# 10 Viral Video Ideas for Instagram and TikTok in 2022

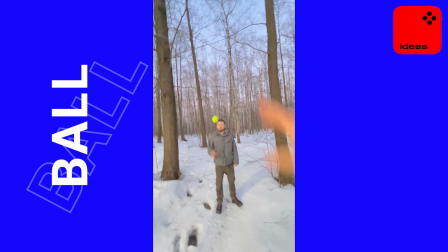The point of such a transition lies in the complete overlap of your smartphone's camera with some object. This allows you to make the transition completely invisible.
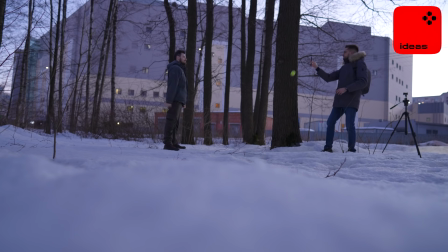And to make a loop, the first take that we need to film is to take the camera away from a tree or from some wall,
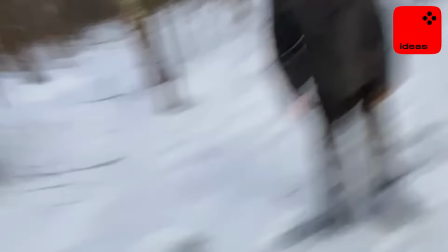for example, and point at another person who throws a ball directly into the lens of your smartphone.
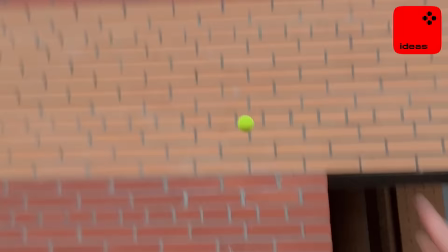And then we do a lot of takes, a lot of attempts in other locations. For example, in one take, you can grab a ball from the smartphone's camera, throw it into the wall, it bounces back into the lens.
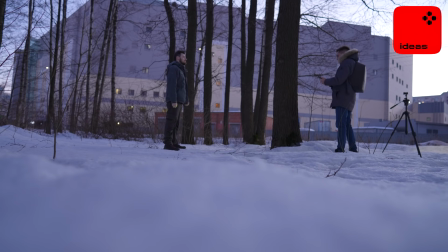In another take, you can also make it with a person, throw him a ball, he throws it back into the lens, and so on. And the last take, to close the loop, we throw a ball from the smartphone's camera to a person and move the smartphone back into the tree.
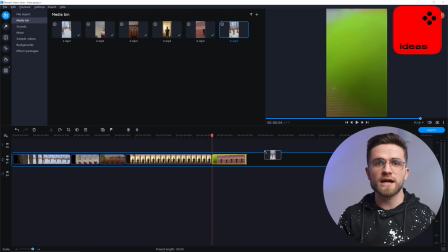We put these shots one by one to the timeline and cut them at the moment of
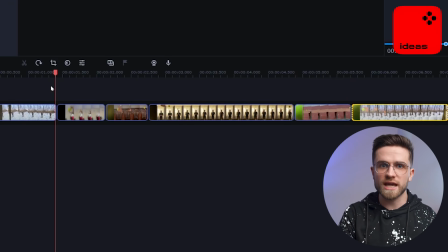contact of the ball with the smartphone's camera to make the transition invisible.
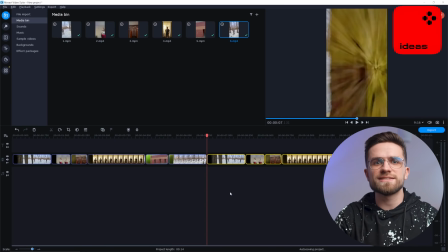Then we select all the shots, press Ctrl C and paste it here. Then we turn it on and we have a perfect loop.
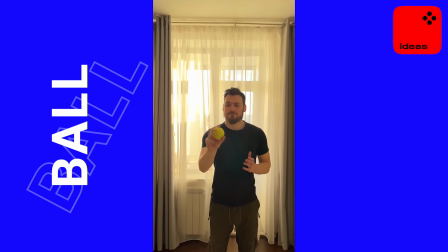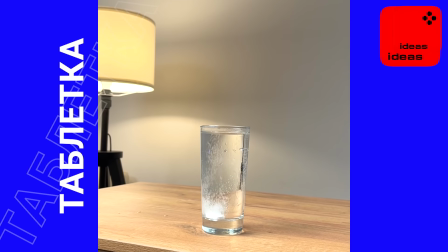Do you remember in the last video we discussed with you a few ideas using the split screen tool? Let me show you some more ideas.
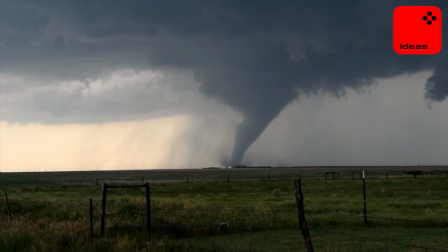For example, we can take a shot with a tornado and a second shot with the water funnel.
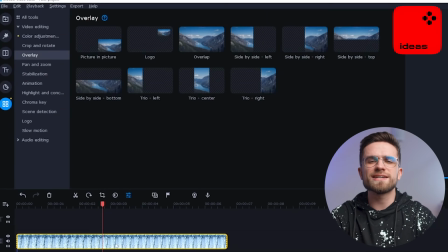We place one shot above another, select Add Video Track, we select the top shot, go to All Tools, Video section and Overlay.
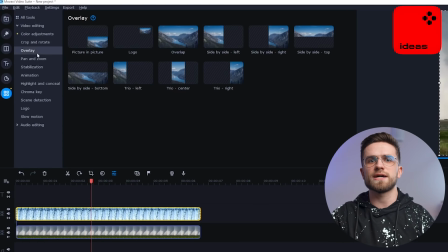Here we need to select the split by side top or split by side bottom.
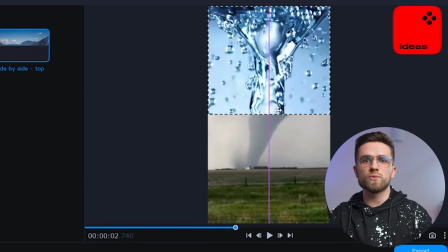I will select the split by side top and we drag the upper shot with water so that it roughly matches with the tornado from below, somehow like this. And it turns out to be an interesting interaction with a similar movement.
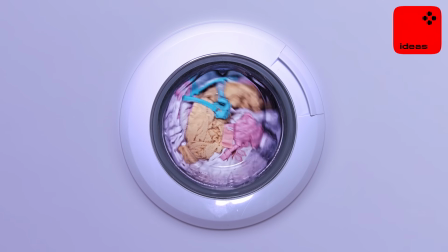We can also take, for example, a washing machine that is already working, spinning, and also a motorcycle wheel that is starting to spin.
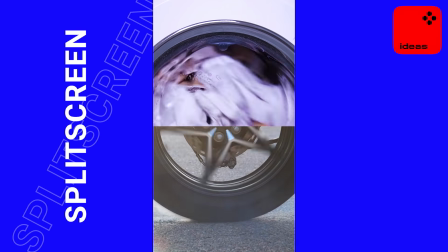We also place one under the other so that the shape of these objects matches and we get one movement that completes the other. Looks quite interesting. And don't limit yourself only with the split in the middle.
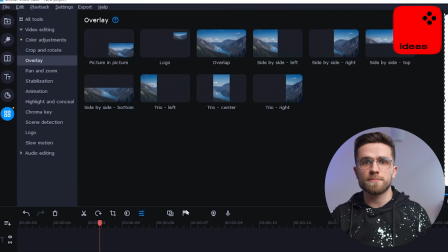You can also divide the shot into 3 parts because we have the templates of the trio left, trio center, and trio bottom.
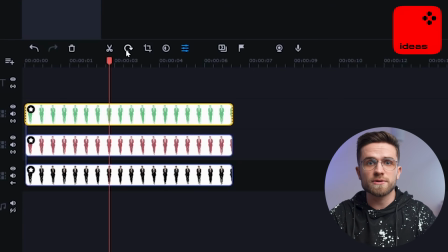In this case, we create 3 video tracks and similarly place these 3 shots on top of each other.
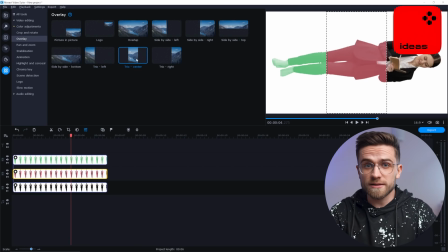Select the upper shot, click the trio left, here we place the legs. For the middle shot, the trio center, and for the lower shot, we have the trio right. And here we have our head. And now we got an interesting effect with a 3-part split.
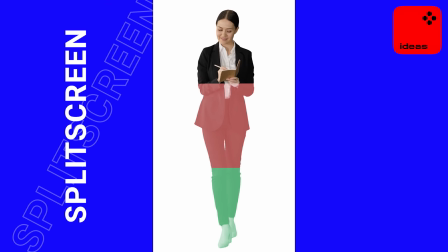The next split screen effect will be more complicated, but when something is more complicated, usually it looks more creative.
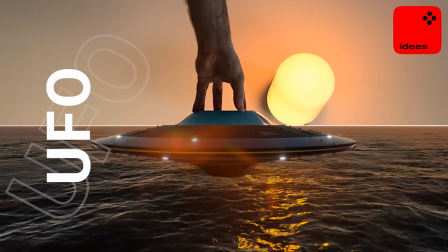We're going to have a flying UFO. I found a shot with an animated UFO, well, not with a real one of course, it would be strange.
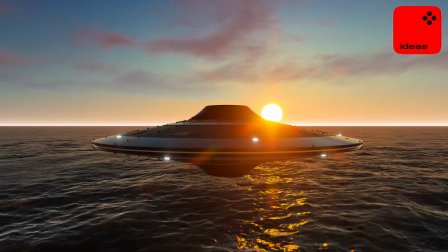Maybe. So everything below will be the UFO animation and everything above will be the shot filmed by us.
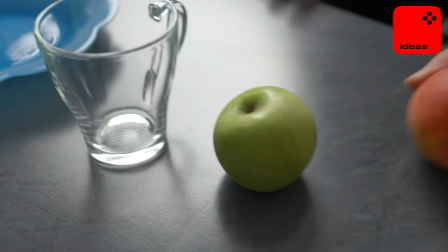And to make it right, we need a plate, we need 2, let's say, apples, we need a glass and we'll pour something into this glass.
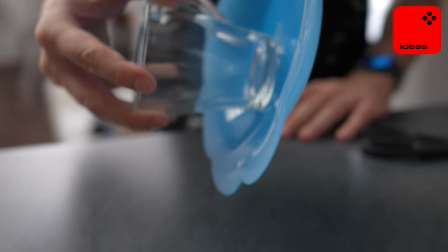But first, we need to glue this glass with a double-sided tape to the plate so that it does not fall by chance when we tilt our plate.
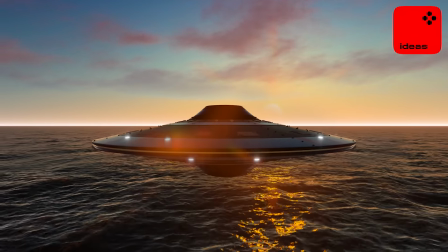And as in the shot with the UFO, we have such a water reflection of the sun, it will be great to place some orange light in our shot as well.
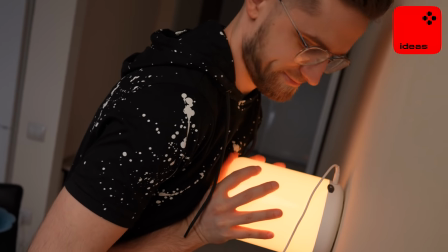We found a light like this and sticked it to the wall.
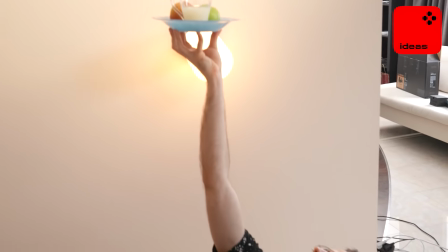Then I lay down on the bedstand and lift this plate up into the air exactly in the middle of the shot, so that later it would be all neatly cut off. After a while, I lowered the hand down and tilted the plate a little sideways.
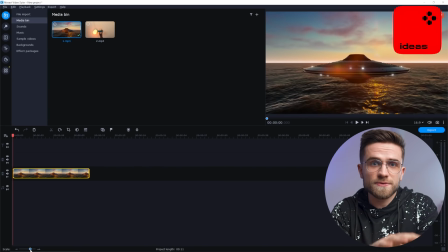And in the video editor itself, you know perfectly well how this is made.
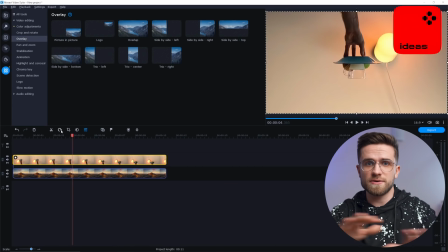Everything is very simple.